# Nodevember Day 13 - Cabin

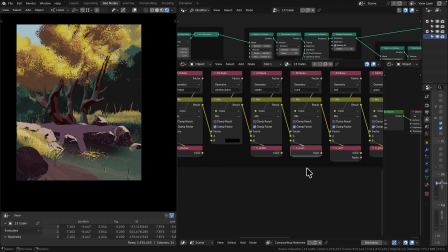So the leaf cards in the trees, they are just flat emission with an alpha mask for the transparency.
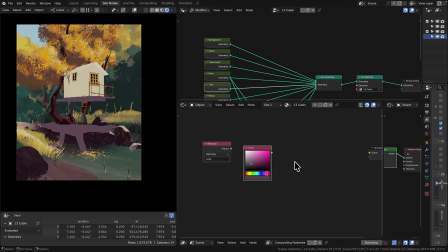And then the water, we've got some floating leaves, which is just like a noise pattern and a gradient to set like a full opacity section.
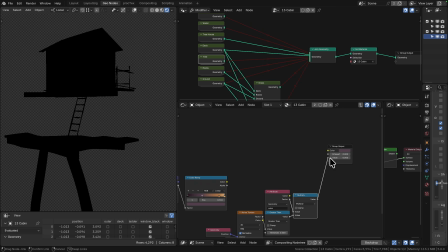And then the rest of it is like 30% opacity, and it's just green.
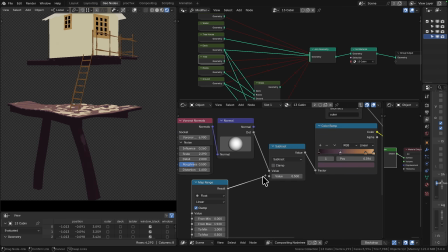The cabin, the texturing on it was actually, I wasn't really sure how to do it,
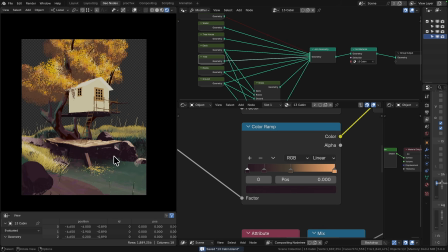but ended up finding a nice little strategy here where I took a Voronoi texture and I took a high detail noise,
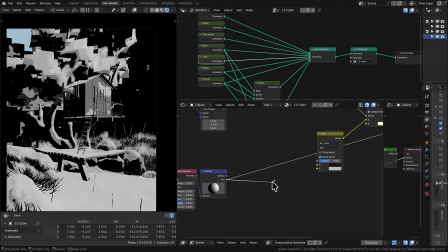which was stretched in the Z-axis, and used that to control the Voronoi scale.
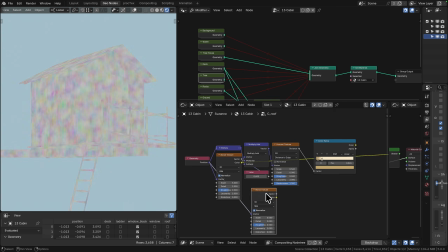And that gave me, you can equally just do it to displace the Voronoi coordinates, but that gave me a nice like vertical stretched texture.
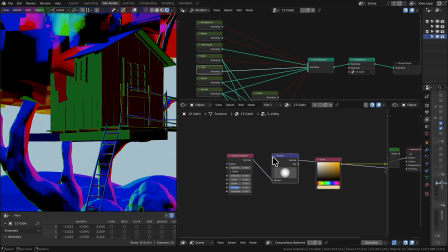And then for the shadow of the front of the porch, the canopy section, I just literally used position gradients,
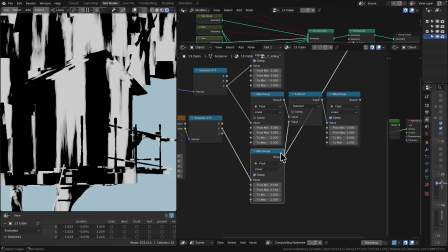my X and my Z, and combined those together to create the peaked shadow.
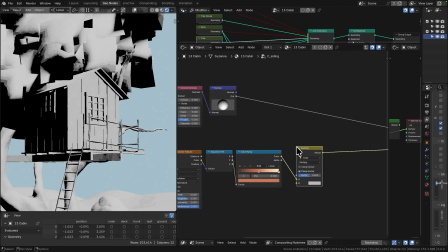Passed that back through Voronoi so that I could break up some of those edges to look a bit more painterly.
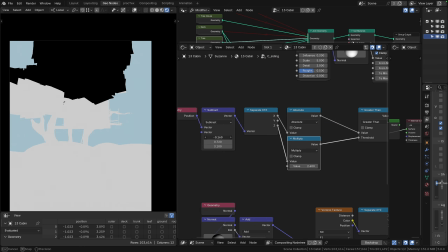And then, yeah, that just became my shadow mask for the front of the treehouse.
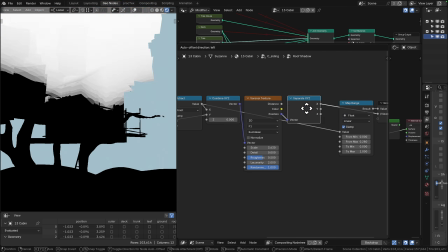Added some additional gradients to the back of the treehouse as well, just to make it a bit darker where it's coming close to the tree.
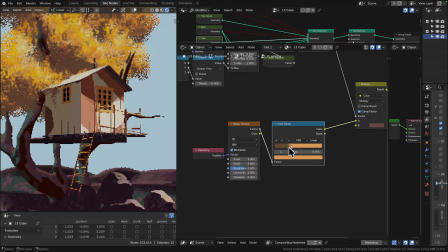You can imagine that like a bit of fake ambient occlusion. And underneath the tree as well, I wanted a little bit of bounce lighting to come back up off the decking and hit the bottom of those branches,
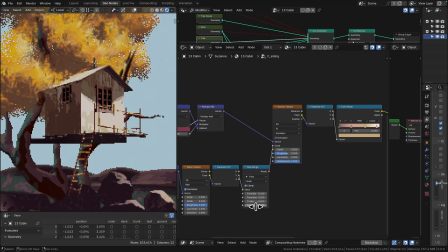give it a bit of warmth. So I also added a bit of a gradient around there based on those Voronoi normals.
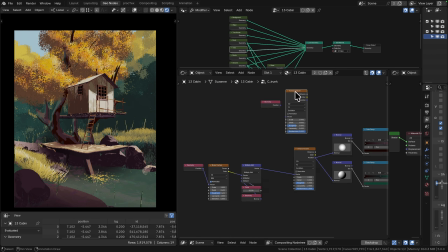I think that's basically it. For the compositor setup, I
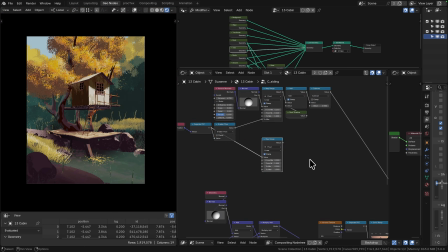sent via AOVs, I sent a mask for my tree canopy, leaves, and the rocks.
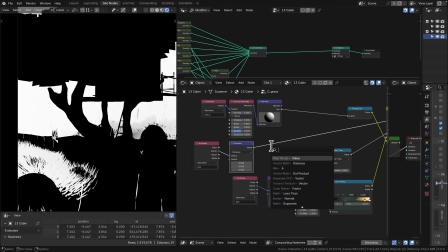And then I just did a simple box mask based on the coordinates, the image coordinates, to give me a nice little border.
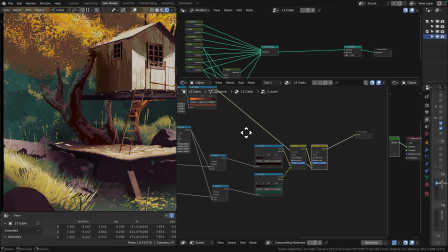And then added to that mask my tree and my rocks,
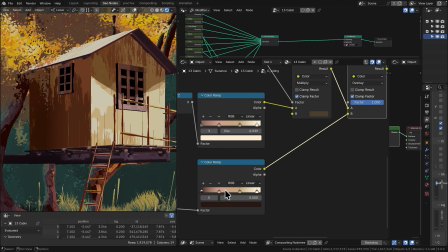just so that those things were able to go outside of the main painted area right to the edges.
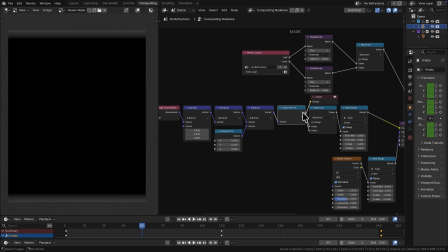Multiplied everything by a high detail, high roughness noise texture, which makes it look like it's on paper,
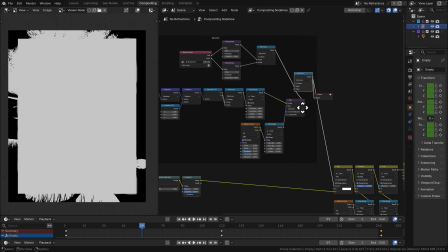and then added just the very highlights from that noise texture over the top of everything to make it look like it was printed and a bit relieved. And that's it. That's how you do this look. It's very simple. It's pretty adaptable.
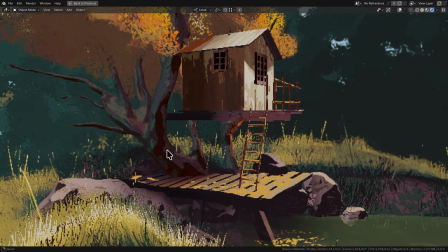It looks nice. I like it. I'm happy with how it came out. So there we go. Hope you learned something.
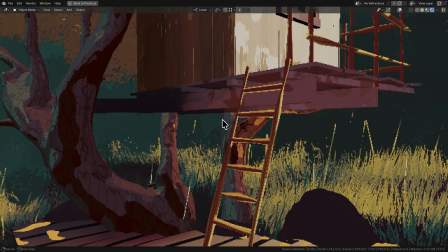Hope you had fun. And I'll catch you in the next one.